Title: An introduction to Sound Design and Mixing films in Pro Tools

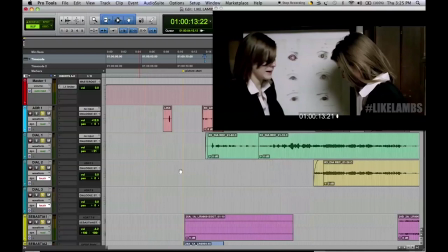(40:52)
So right from the onset, Can't. if you listen to these first lines,
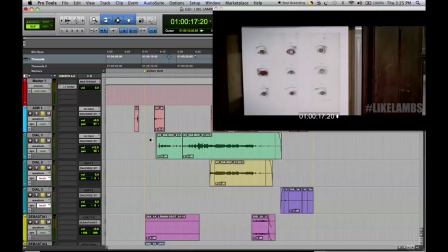(41:01)
we have a peak straight away. And so let's just audition that sound on its own.
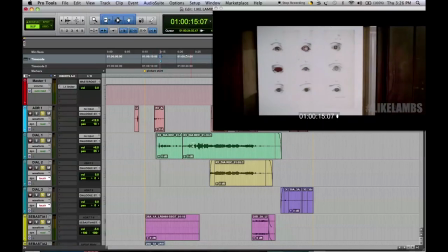(41:11)
This peak over here is the sound of her cry, and then it's the sound of Sebastian yelling immediately after that. So by pressing Option and minus, we get to see our graph, our volume graph.
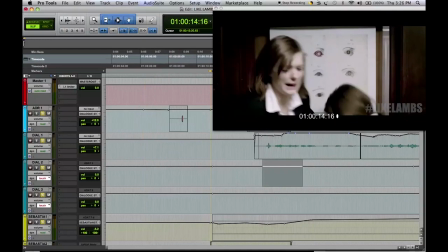(41:27)
So if we zoom in a little bit, we can pull that down by creating a breakpoint on the line and then pulling the volume of that event down a little bit.
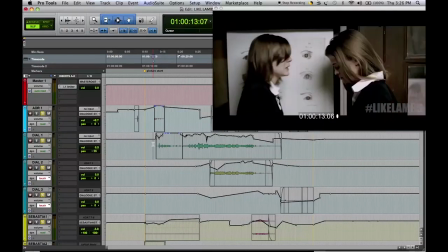(41:38)
Let's hear that again.
I can't.
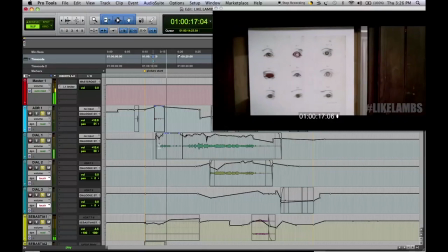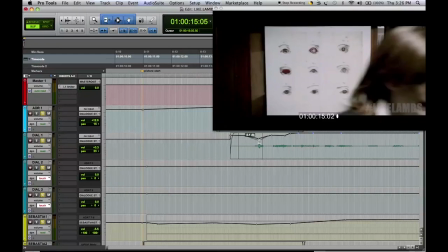(41:47)
It's a little better. Still a little hot maybe. Let's bring it down just a fraction more.
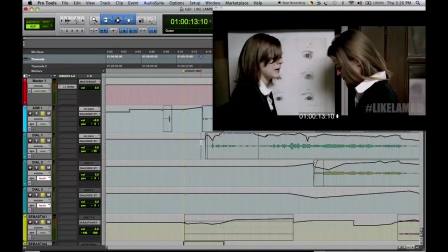(41:53) And have a I can't.
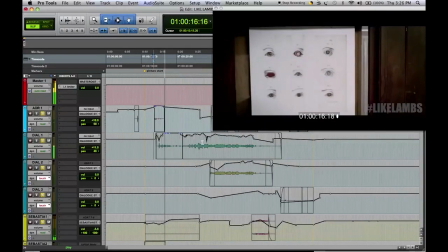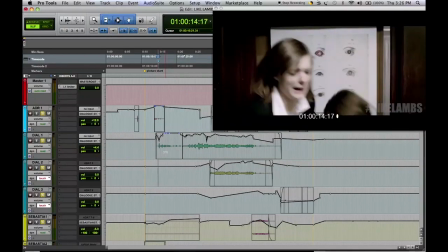(41:59)
Well, so I'm pretty happy with that. You could still hear her cry, but it's not, the loudest sound in the entire film.
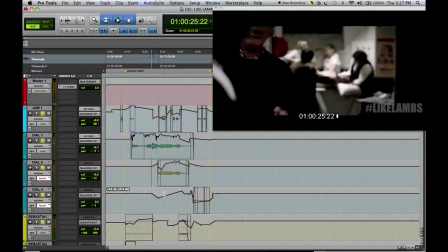(42:09)
Moving right on, you can see over here,
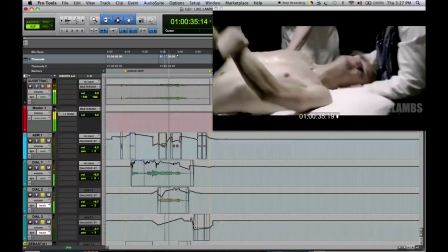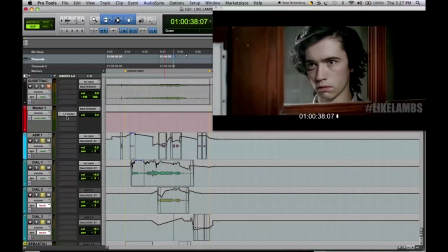(42:20)
the screaming is pushing our master right to the top. I mean, and if the limiter wasn't there, we would probably be hitting red. That's a deliberate decision,
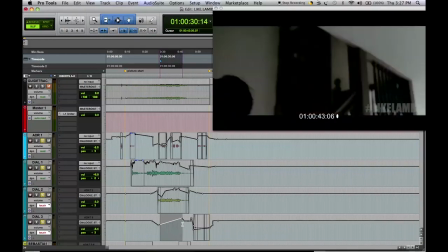(42:29)
because this is such a climactic, intense part of the film, and because the next scene plays so quietly,
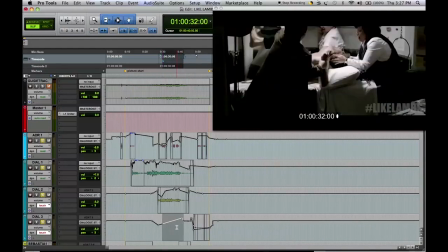(42:38)
we felt that there was an opportunity there to basically break a couple of rules and just slam the volume to the roof.
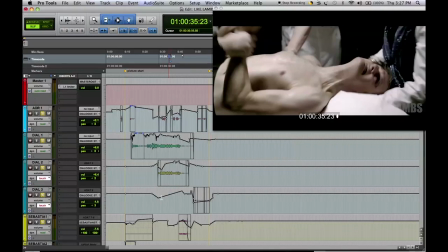(42:45)
You have to be careful whenever doing anything like that to make sure you're not clipping. And sometimes, you might be clipping your dialogue bus.
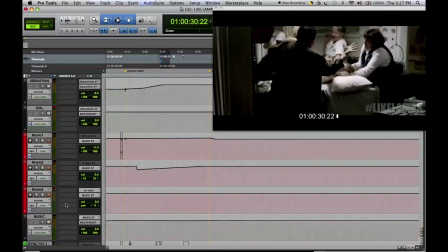(42:53)
Like, let's just have a little look.
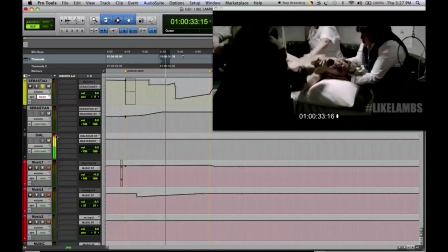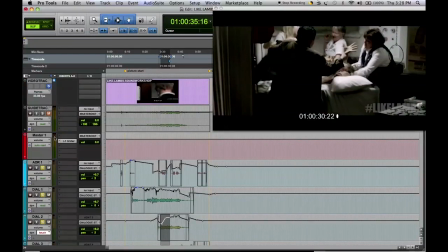(43:01)
It's just hitting all the way up there. So by the time it's routed back into the master, you're getting a clipped channel that's coming into your master, which we're now bringing down.
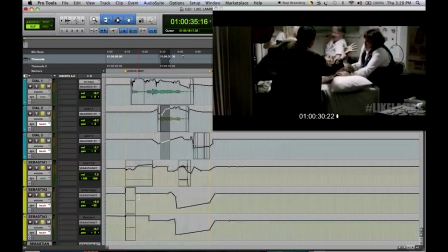(43:10)
Now, of course, classic rules would dictate that you would want to prevent that from happening before hitting the master. But for this track, we really embrace distortion.
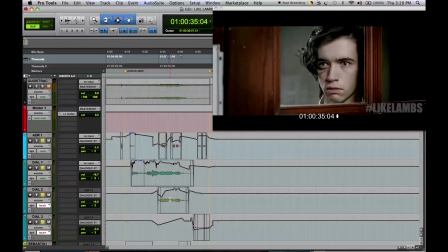(43:22)
And there are a number of times when we use distortion as a creative tool,
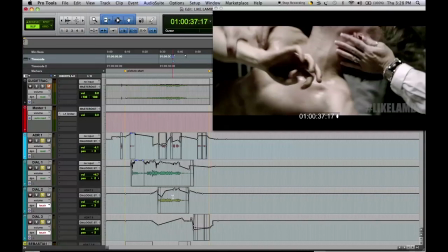(43:28)
because there is something so repellent about distortion that really pulls us into our seats and has us, going for our ears,
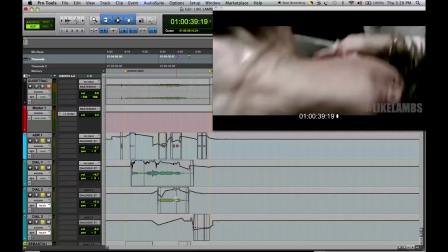(43:37)
covering them. And so to highlight that horror, in this scene particularly, we decided to embrace the distortion.
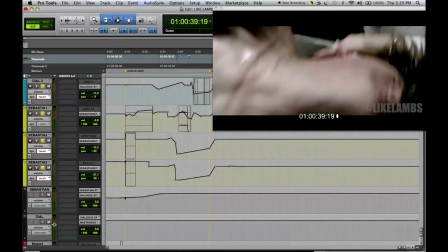(43:43)
Now, typically, hitting red is okay,
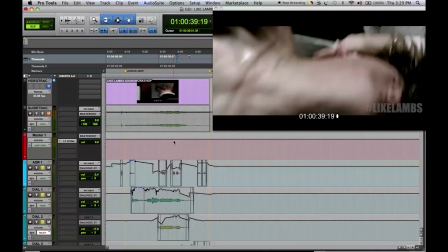(43:49)
provided it's not going to end up on your final track, which will basically be stopped at tech check for being too loud. And the way that we prevent that, of course, is by placing a limiter on the track.
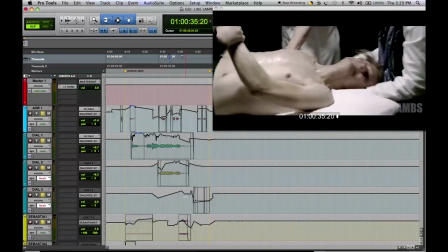(44:05)
Now that dialogue is roughly where we want it to be,
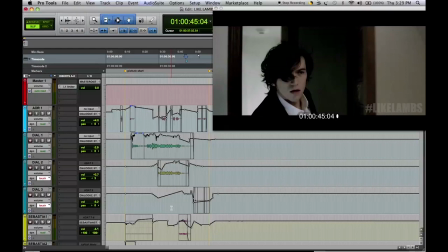(44:09)
we could then go and build the rest of the scene and the rest of the sounds of the scene around the dialogue. And so, again, there are no real rules, and different scenes require you to address things differently. If something is music driven,
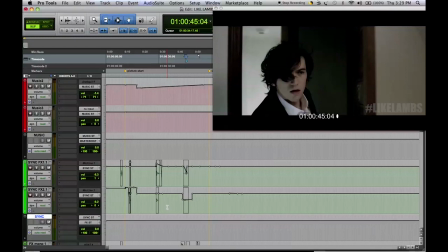(44:29)
you'll have a very different sound approach to the mix than if it was more atmosphere driven or more foley driven. So let's cut forward and have a look at how we've used busing for mixing. So I've gone through and I've mixed all of the sync effects,
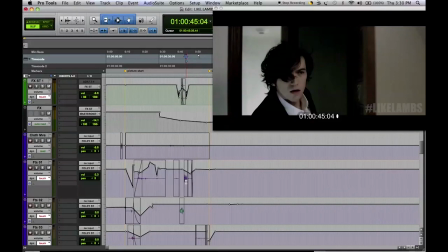(44:50)
and foley to roughly accommodate and sit in and around the lines.